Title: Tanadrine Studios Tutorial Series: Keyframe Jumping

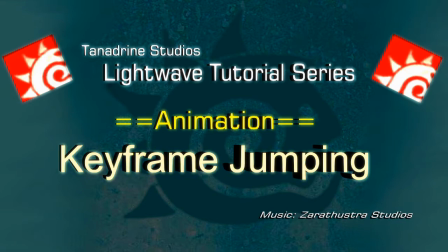Let's talk briefly about a commonly used animation trick, keyframe jumping.
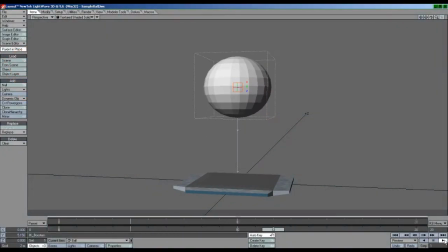This is a term I use to describe taking a previous keyframe and applying it elsewhere in your animation, which can reduce the amount of work required for many types of actions by half or more.
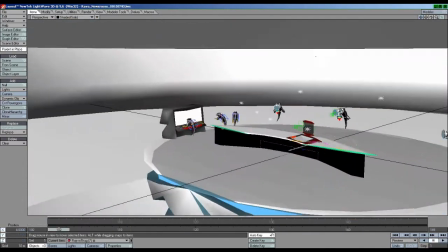To do large volumes of animation in a very short amount of time, especially with 3D software,
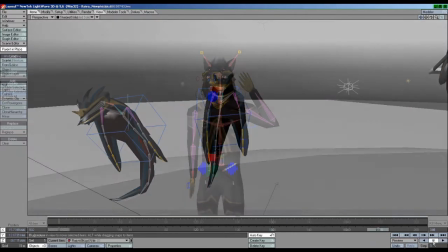absolutely requires you to know how to apply the work that you've already done towards the content that you are currently working on.
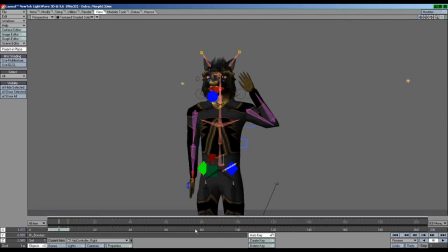There's no benefit to be had in doing the same or similar actions over and over again. While I'm mainly going to be working with Lightwave in this demonstration video, know that this and many other keyframe animation concepts can also be applied to any software,
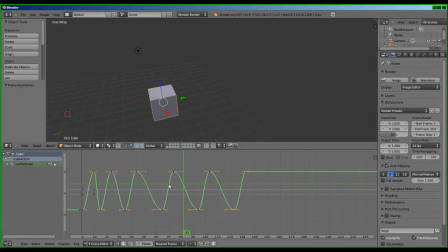whether you prefer to use Flash or Blender, a video editing program, hell, even music production tools.
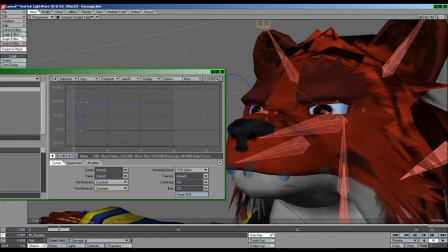Here are just some examples of practical, highly useful applications for utilizing keyframe jumping.
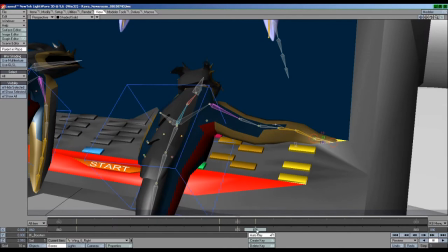In Deluer episode 5.2, this Lugarian presses a button and then continues looking at the screen.
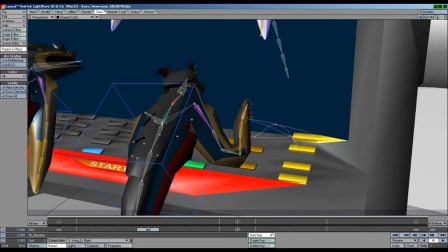All I did was animate half of this action, then pasted the beginning frame of the animation to the end.
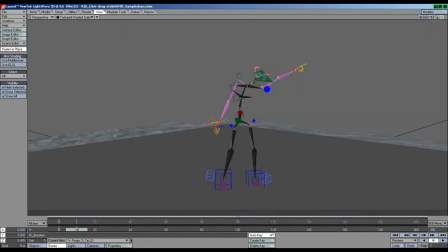Easy. Need to make a character dance? Well, just pose the character twice. Then we can just paste the keyframes repeatedly starting at frame 0. In this case,
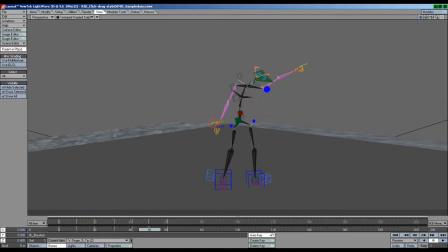I'm holding the shift button while pressing the right arrow key and right-clicking on the timeline in IK Booster mode to add motion to this figure. The resulting looping animation here can look plain and too machine-like, but it's very easy to just jump through the keyframes and quickly nudge things around
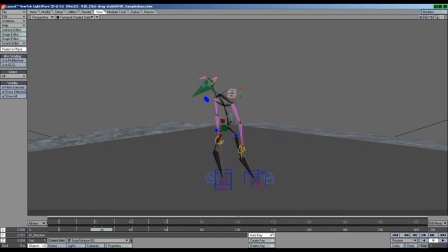to trick the average viewer into believing that this animation was actually fully hand-keyed. You can also use keyframe jumping to assist in posing your character very quickly.
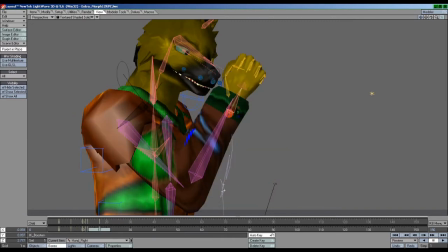I like the ability to save and load poses, but sometimes it's easier and faster to just transpose keyframes.
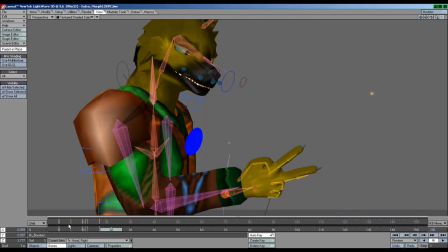Let's take a look at my animated short, Enthusiasm Does Not Compute, and observe the various places where I used this technique.
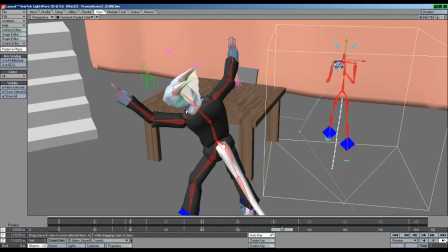All motion elements required only 3 days to complete, partially thanks to the keyframe jump concept.
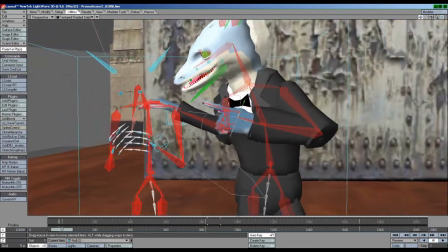Frame 17. I pose the hand pointing.
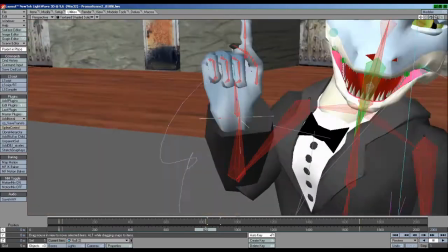I later keyframed this hand articulation at frames 820 and 1684.
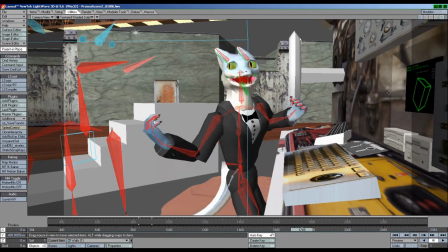In this part, Desjard does 3 up and down movements, but I only had to pose him once from his initial stance.
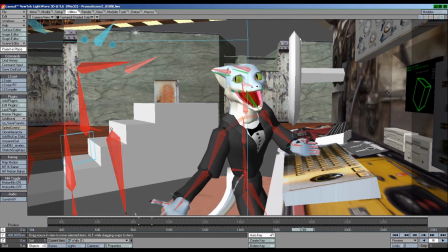Everything else was just transposed and then given minor edits. Here, Desjard makes a gesture towards the monitor.
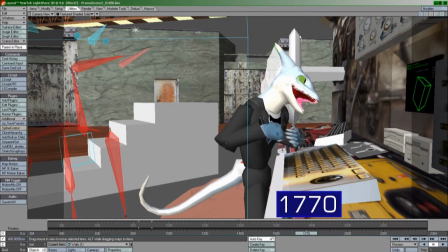I only animated half of this. Notice the similarity in frames 1770 and 1780.
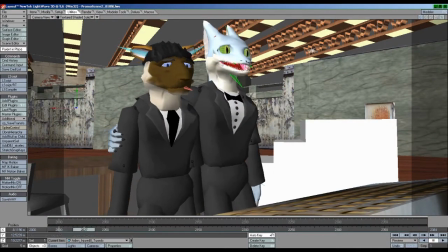Let's look at frame 2000. Again, this action was keyframe jumped, then edited to make it look hand-keyed.
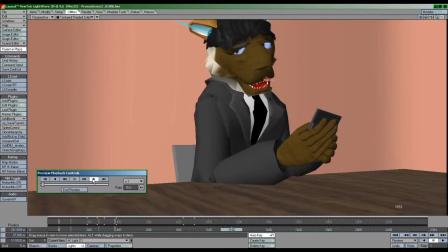Note that you can apply the same transposition of keyframes concept to entire animations as well.
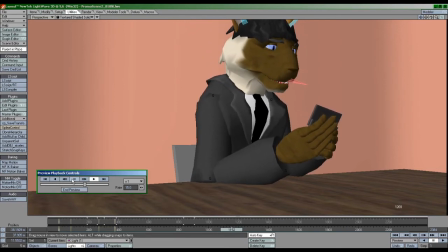Aiden's animation with the cell phone, for instance, at frame 1142,
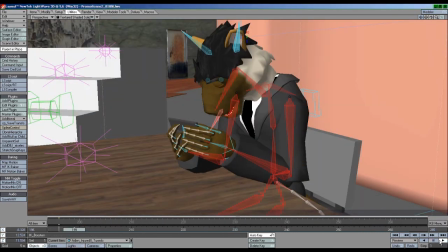was entirely copied from frame 200 through 300, and then edited to correspond with the dialogue.
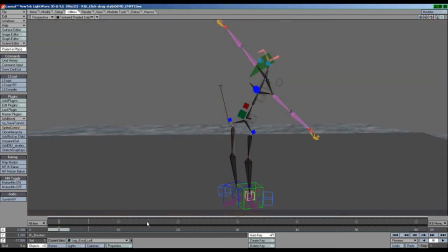To summarize, you can achieve extremely fast, abundant movement for many situations in a fraction of the time without sacrificing quality if you know when and where to use keyframe jumping.
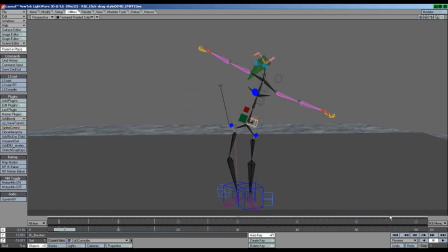The trick is to get this into your workflow to the point to where you can do this automatically without actually having to think about it.
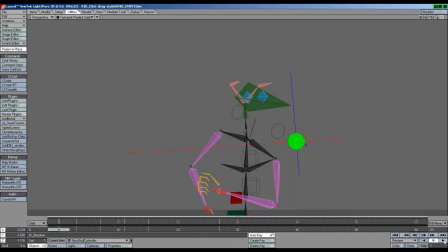That's when you will really notice the difference.
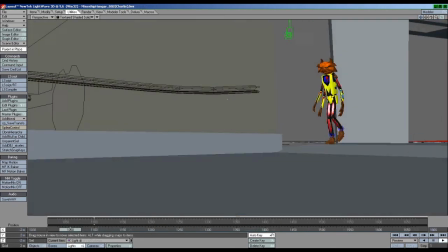Yes, knowing as many shortcuts and tricks as possible can help you spend less time animating and more time enjoying interior fluorescent light radiation.